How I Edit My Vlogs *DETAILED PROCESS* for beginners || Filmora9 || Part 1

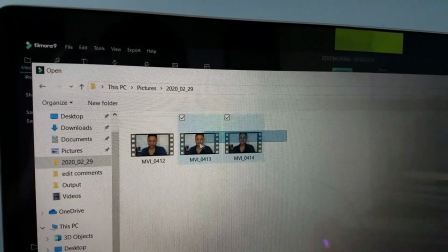249s
I'm going to import all of the files that I need for this particular vlog. That I don't import too many files at a time.
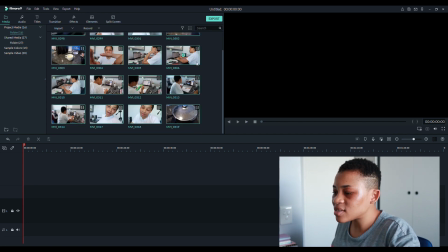257s
It's just so I am not too overwhelmed. That's not too bad. I can manage these 20 files.
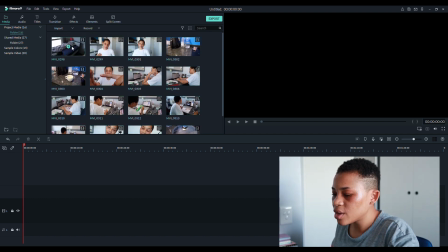261s
We are going to edit the first clip, so I'll drag the first clip to our track and just go through it.
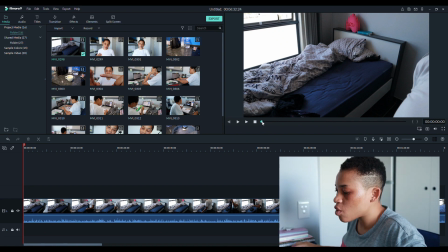269s
To look at an entire clip from beginning to end, you just take your mouse and pull across this knob here.
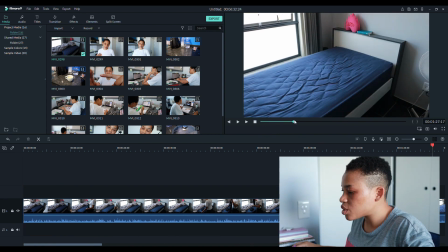276s
So I'm just going to look at the entire thing just to see what the entire clip looks like, see if there are parts that I need to cut out.
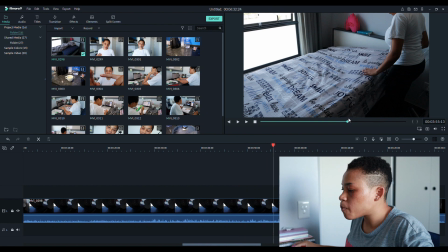284s
I already know that I don't want to fast forward this clip because I have
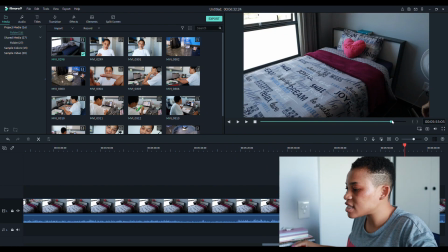289s
been making up my bed in many other vlogs and I want to change the way I do it a bit.
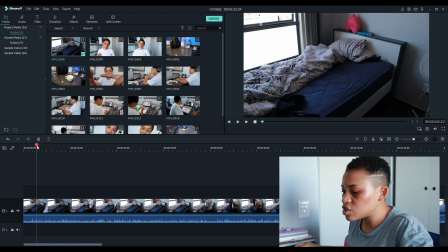293s
So what I'm going to do is that I'm going to find portions that I want to keep and then cut out the portions that I want to leave. Another thing that you want to learn when you are using an editing software is keyboard shortcuts.
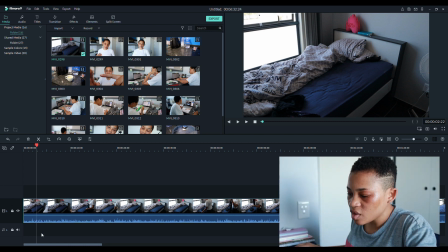306s
At this point, if I want to cut this track here, I can right click and click on split.
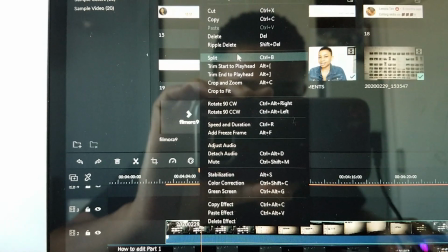315s
Split is going to cut it, but next to split you will see that there is a keyboard shortcut which is Ctrl+B.
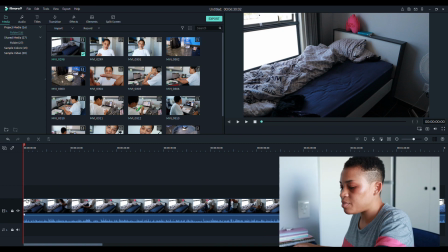320s
So henceforth I'm going to be using Ctrl+B for cutting my clips.
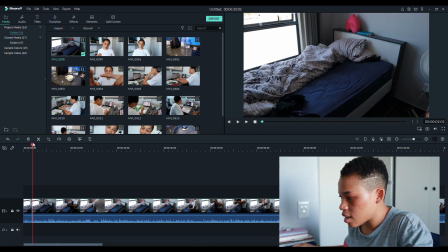325s
We have that. Then I start making the bed.
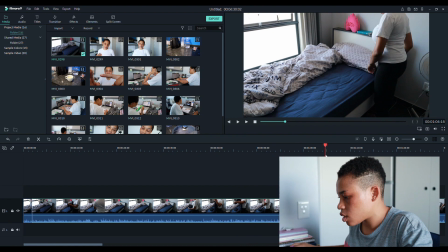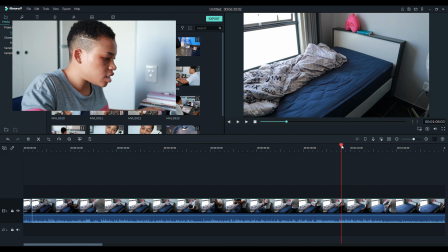336s
Okay, so this is the next part I want to keep. I want to keep this. I don't want my body to be in the frame, so I'll cut it where my body is out of the frame.
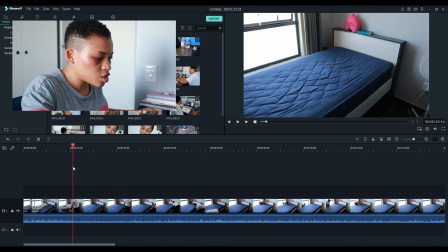347s
Alright, so I'm going to keep some of the footage of this bed being crumpled up like this.
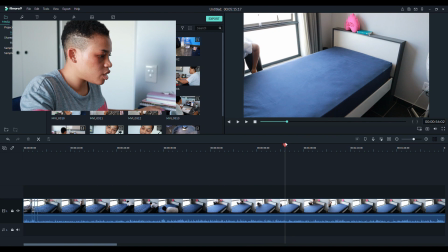357s
Okay, so I want some footage of the bed being straight.
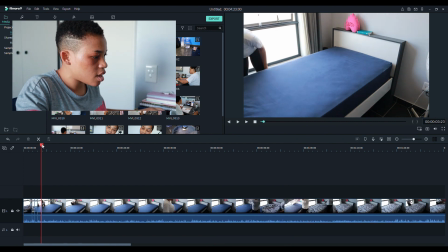364s
I'll cut out everything that I don't need.
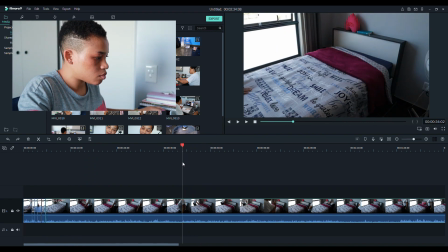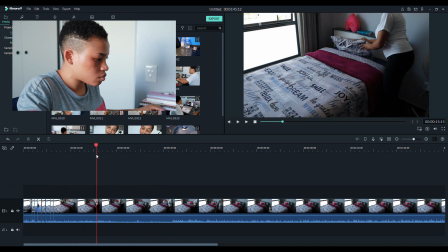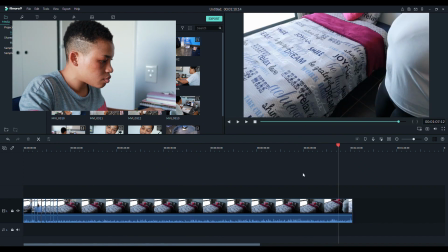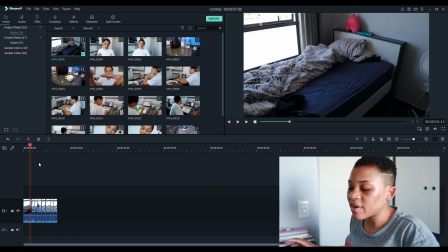386s
So what I'm trying to do is I'm trying to give an illusion of the bed making itself up. So the next thing I'm going to do is to remove all the sound.
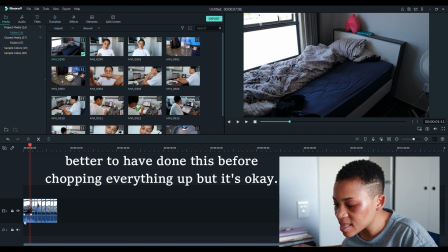395s
If you look at the bar down here, you see how the sound is represented in this small graph down here. So I'm going to drag that down to reduce the volume to 0.
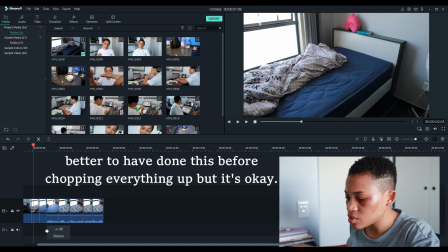408s
So I'm going to reduce all the sound here to 0, just so I can put some music over it. Alright, let's watch and see what this footage looks like right now.
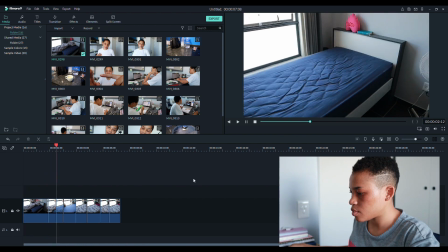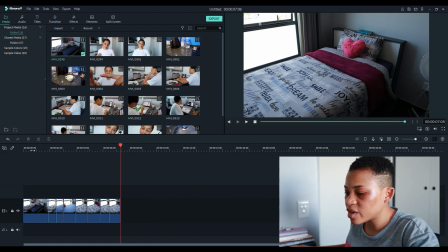428s
Alright, so it looks like the bed is making up itself, but I noticed that this first clip was too long, so I'll cut it short.
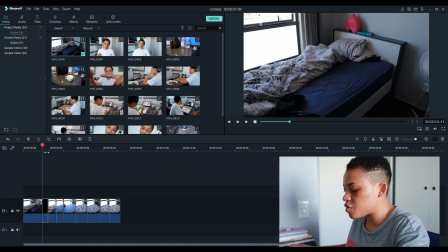435s
Okay, even some of the other clips are still too long.
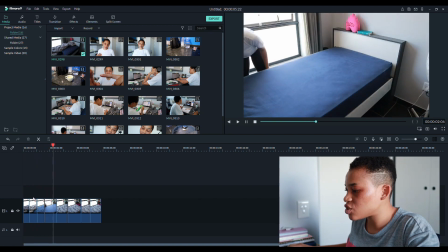439s
You know, with YouTube, people have a very short attention span, so you need to keep things short.
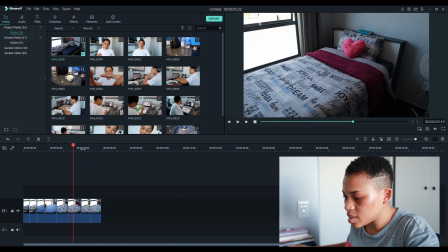445s
This particular one in the middle was a bit too long, so I'm going to cut it down. Let's see. I'll cut it here.
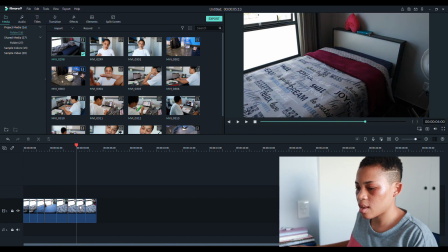456s
I'm going to cut it here and delete this part, so that this is what we have now.
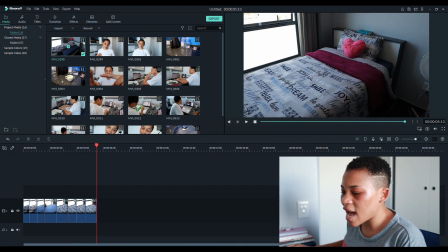467s
And we are done with the first clip. I'm now going to add the second clip, which is a bit longer,
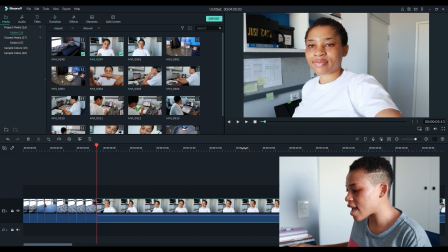474s
and it will be a bit more complicated for me to edit because here I am talking and I'm pretty sure I made some mistakes. So with my talking clips, I like to play them and just listen to see if there are any parts where I am stammering or thinking, saying
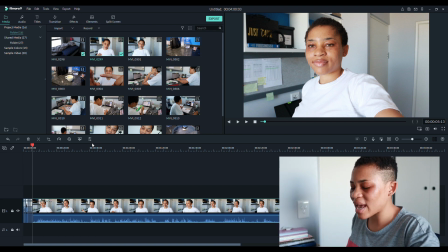491s
or I cut all of those parts out. Any long bits of silence I cut out.
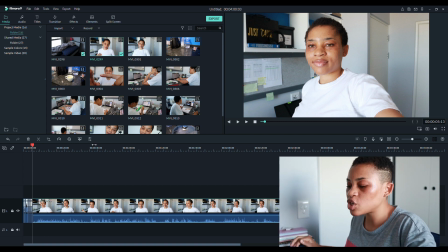496s
Even if it's in the middle of my speech, I cut it out just so it is fast and straight to the point.
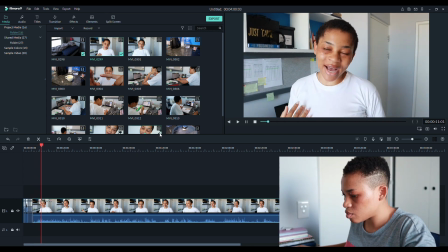502s So hi people, my name is Mutombo and this was supposed to be a day in my life vlog.
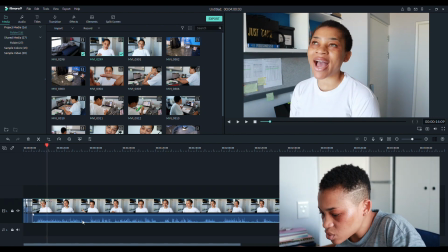508s
So when you look at the track, you see that there are parts where there seems to be silence.
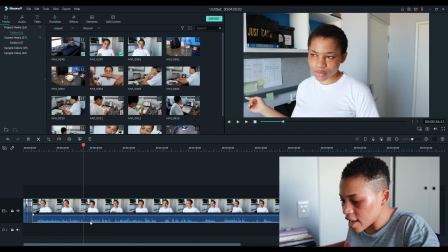513s
For example, this stretch from here to here, you see that it's silence. I'm just standing there and thinking, goodness knows what I was thinking about. And that's because I ended up all of these empty parts.
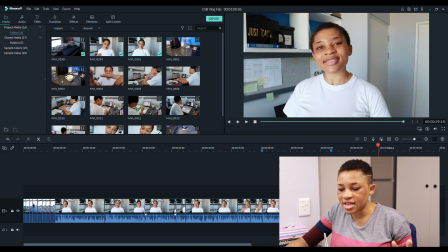523s
I need to cut them out. I'll do that and then get back to you. I've edited everything that has to do with my first talking portion of this video. At this point, I don't add any music yet. I don't add any special effects yet.
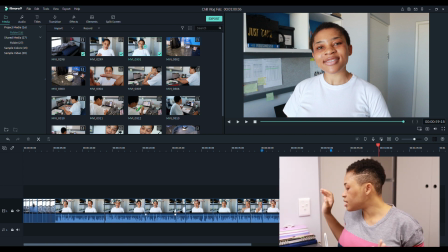538s
I usually make some notes in my notebook. This is my YouTube notebook.
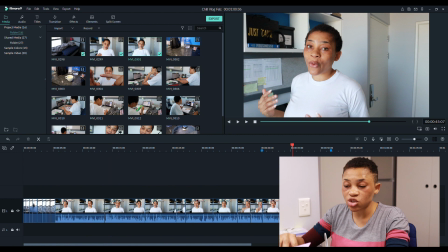543s
I make some notes here on anything that I would like to change or take note of or remember to add in the end while I am editing.
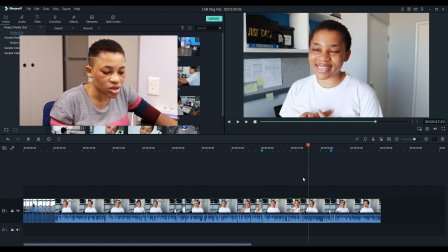551s
This part is a bit sentimental, so I would like to have my beige borders around it. I'll take these two clips, pull them to the layer above, and then I'll insert a blank beige picture in this space down here.
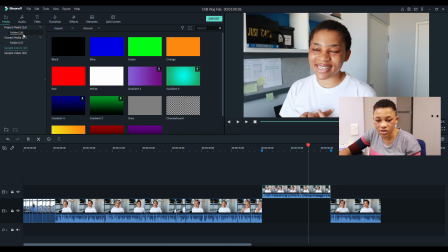567s
Under media in Filmora, you have this folder here called sample colors.
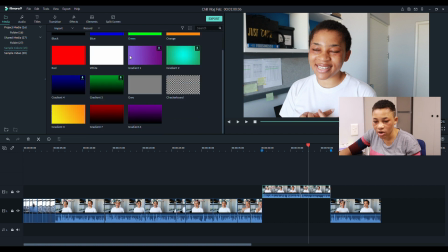571s
Whenever you want any random colors, you can come and pull them from here.
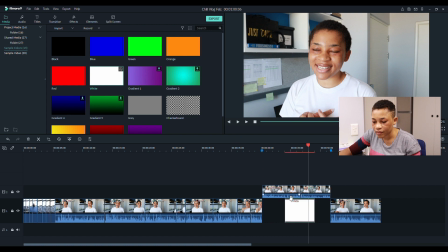576s
Some people use white, but I want to use my beige color.
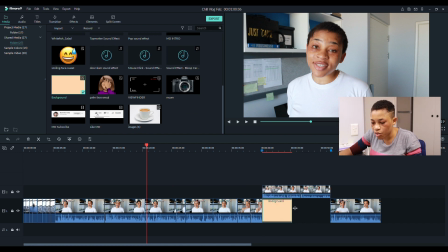583s
So I will take my beige background, pull it across this entire space here. Then I'm going to click on one of the clips that I want to reduce, come up to the display,
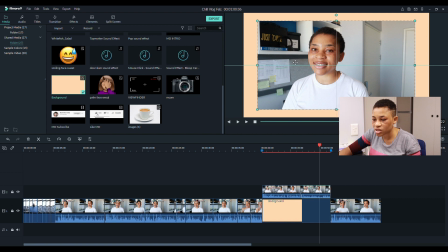596s
reduce it at the level of the display to whatever size I want it to be, and this is how I achieve this effect, guys.
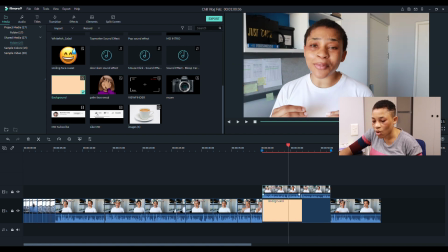603s
Very simple. I can either repeat that on this clip, or I can come here and copy the effects from here and paste it here.
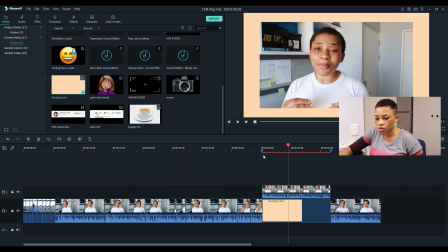611s
Paste effects. So here we have this my face.
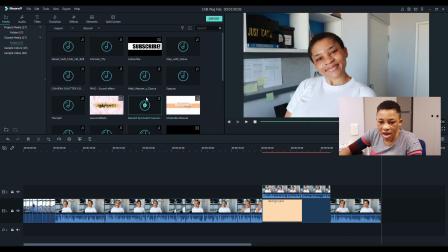615s
I really just want to come here and show my appreciation for the next clip that I want to bring in is the sequence of me making coffee.
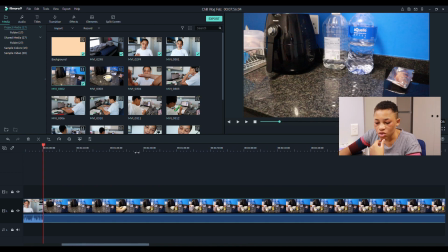623s
I want it to be very choppy, and to be honest, I really don't know how I'm going to edit my sequences before I start the editing.
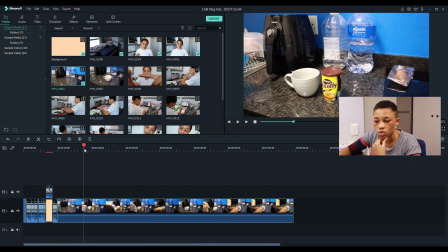631s
I just go through the footage and see how the footage looks, and then I decide how I am going to edit it.
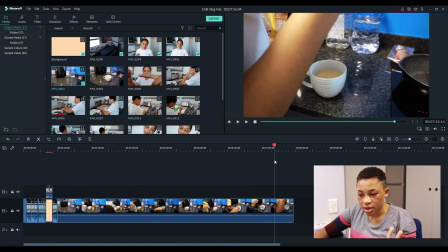638s
From here, I already see that I want it to be very choppy in a similar manner that I edited the way I was making up my bed.
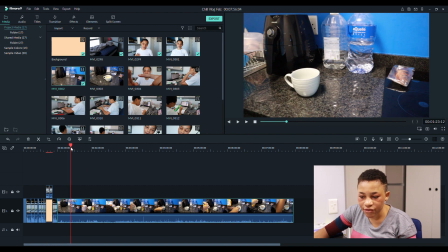645s
I'm going to cut just in front of the first part where I put down the cup. This is the playhead. This thing is called the playhead.
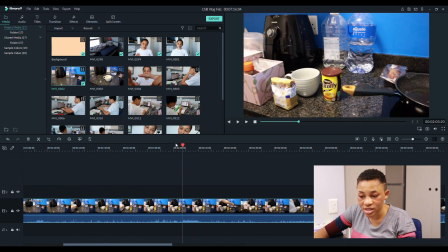652s
I'm just pulling the playhead across the track like this just to see where various things occur in the clip, and that's what helps me edit fast.
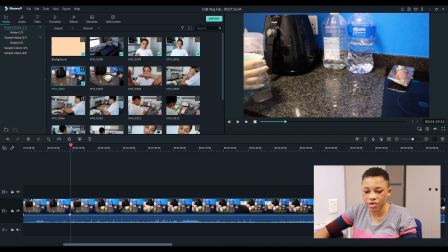660s
So I'm going to cut this just here, just as my hand is entering the frame, and I will delete this portion because we don't need it.
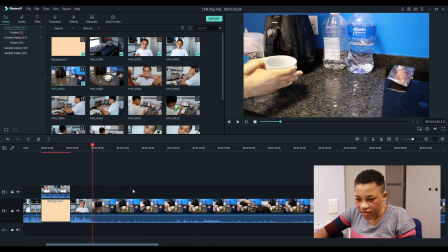667s
So we have that,
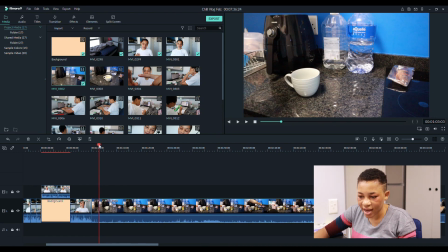670s
and then I'll cut it immediately after I remove my hand because we don't need the extra footage. I will now come again and cut it just where I am putting in the coffee, delete all the extra footage,
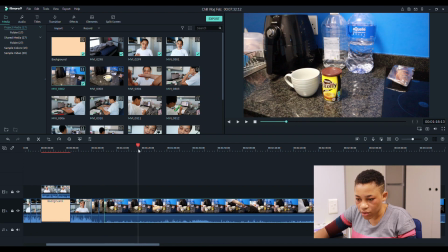685s
and then I cut it just after I remove my hand. I will scroll and look for the next thing that I am bringing in. Okay, I'll cut it just before I'm putting in the sugar, delete the extra footage, and then cut after the sugar has been put down.
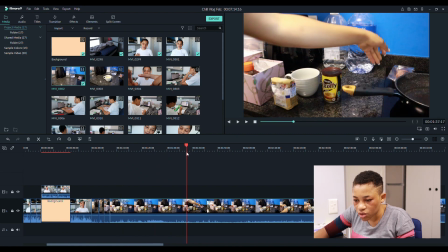704s
There it is. Go forward, no action, no need to include that.
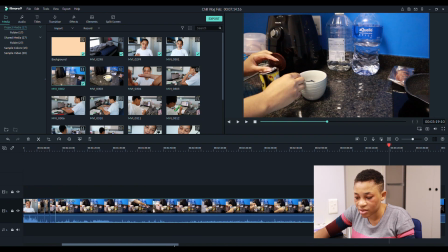712s
People must not see, like, people know how to make coffee. Like, once the coffee, one thing that you have to know is that it's not every piece of footage that must enter the vlog, you know.
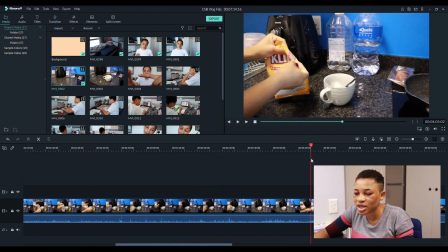723s
For example, look at the way I'm opening this milk. It doesn't even look like I knew what I was doing there. It wasn't as choppy as the actions that I was taking when I was putting down the cups. So I won't include this section where I am opening the milk.
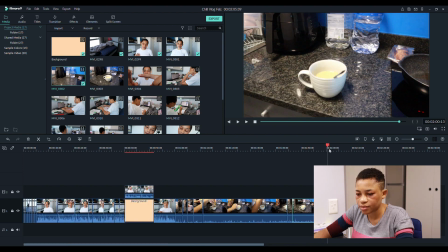740s
Okay, we can use this. And then we delete every other thing that we don't need.